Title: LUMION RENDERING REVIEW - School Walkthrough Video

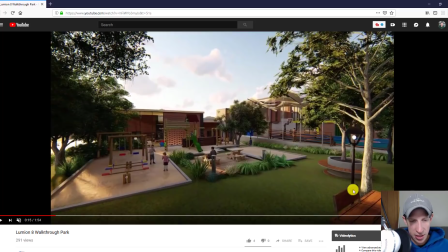I think I can't really tell from the resolution, but there's grass in here But there's nothing to really break this up So no like leaves or anything like that or like rocks or flowers or anything I might do something to kind of break this up That's kind of more of an opinion thing
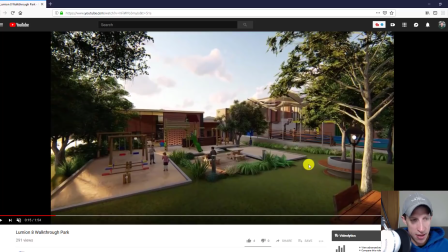But I mean when I look at this this just kind of feels empty but the big thing that stands out to me about this scene and it's going to be kind of a theme as we go through the rest of the Video is just the time and the sunlight
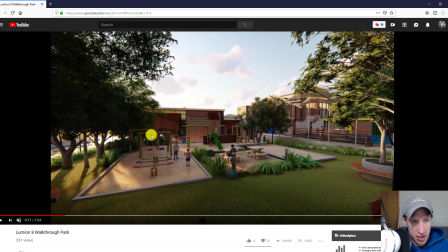And so it's it's a little bit confusing to me like as we move through this The thing that kind of stands out to me is the Sun is really low Which is kind of indicating that this is either end of day or beginning of day like as the Sun first comes up but
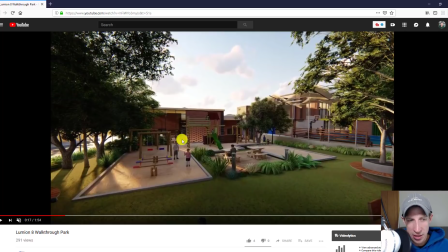that doesn't really make sense with the scene in my mind just because it feels like these kids would be out here as a part of recess or something like that like maybe there'd be a family out here afterwards when it's evening but it just seems to me and maybe I'm wrong about this
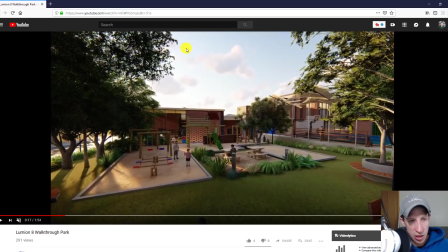but it just kind of seems to me that in this case the sun should be a little bit higher and shining down because recess at least in the United States is kind of a kind of a mid-morning or mid-afternoon thing and The Sun would be a lot higher and maybe that's
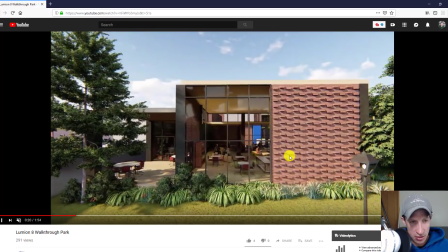not what's being indicated here But that's just kind of what stands out to me so same kind of thing to me
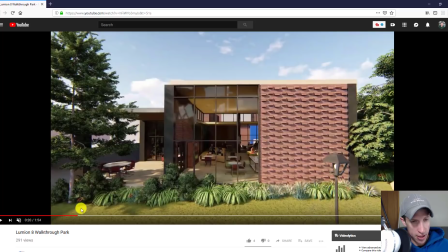on this scene Just maybe something to break up this grass down here a little bit, so I like the view through here
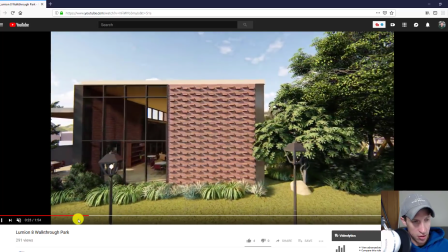So when when we play and we move sideways across here though, I think maybe a little bit of forward and backward
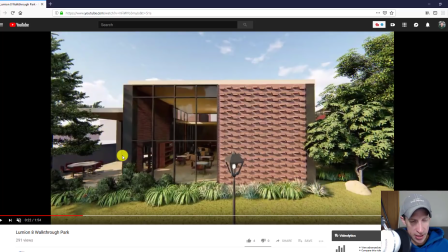So instead of having the camera moving just like straight sideways like it's on a card or something like that Maybe having the camera kind of move back and kind of orbit around the building But again that could very well be a preference thing so as we move forward
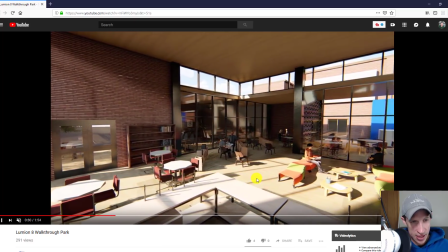Through the video we get more scenes and this is the same kind of thing Where there's a whole bunch of people sitting in here and maybe this could be like
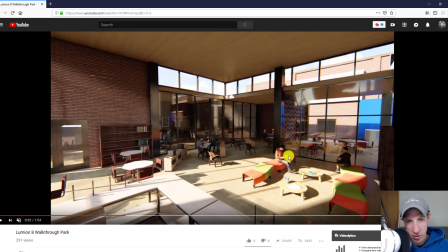an after-school thing where people are sitting in here waiting to get picked up or something like that. But I think he's doing what I do a fair amount of, which is using the shadows to create interest in kind of these open spaces,
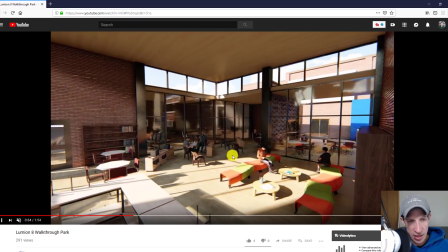which I understand, but you have to be careful that when you look at a scene like this, that you're not kind of confused as to what's going on.
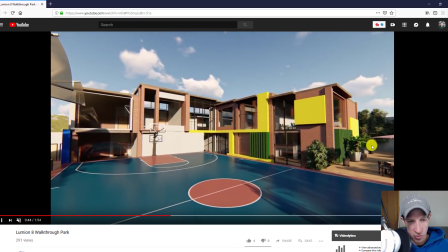So again, maybe I would have this kind of orbit across to give more of an interesting view than the camera moving straight up and down.
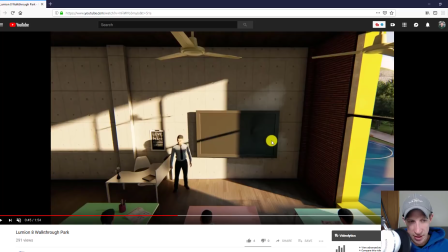But again preference thing, so I'd love to hear what you guys think about something like that So as we move in what he has here is he
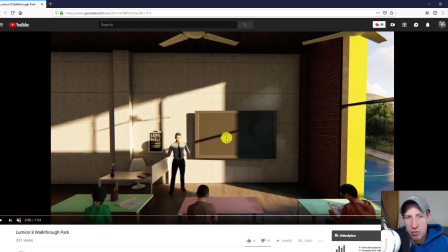has a classroom And so he has a room and one of the things that I always Try to think about when I'm creating renderings is what kind of story is being told So in this case this story is being told you have a teacher here.
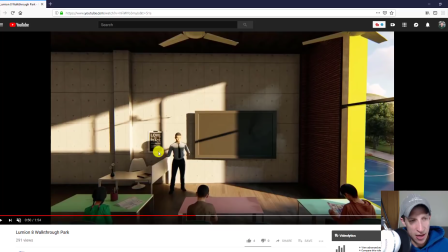He's teaching class. You've got kids sitting in class But if you look at it, you've got this guy over here.
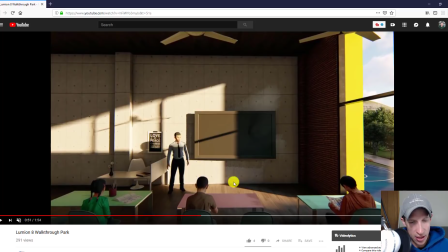That's just kind of reading a magazine not paying attention in class So maybe see if you can find a model of somebody more like working or something like that I doubt if a teacher would let someone just sit in the front row and read a magazine and then the other thing that stands out to me about this scene other than Same comment about the light coming through the window
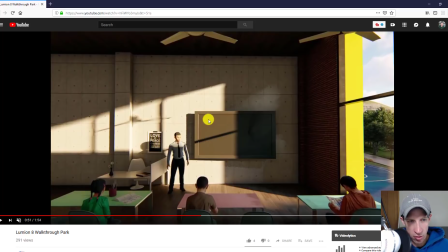Where this kind of indicates that this is either? earlier in the morning or later in the evening it kind of feels like the evening to me so i might figure out another way to light this scene um so maybe turn the exposure up but then move the sun up something like that but the thing that stands
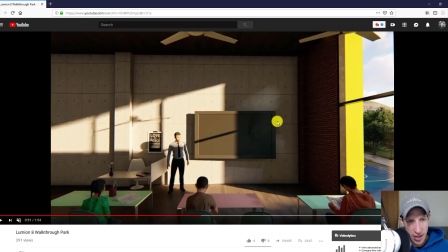out to me is it's kind of odd to me having a giant tv set right here um because what we would have in the us generally speaking is maybe like a white board or something like that like some people do have smart boards but it's just it's it's a little odd to me having a TV here.
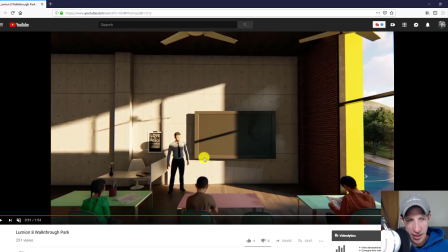It feels like this should be more of like a whiteboard or something like that in this case, just kind of indicating that he's getting ready to teach. But maybe this is a smart board type thing.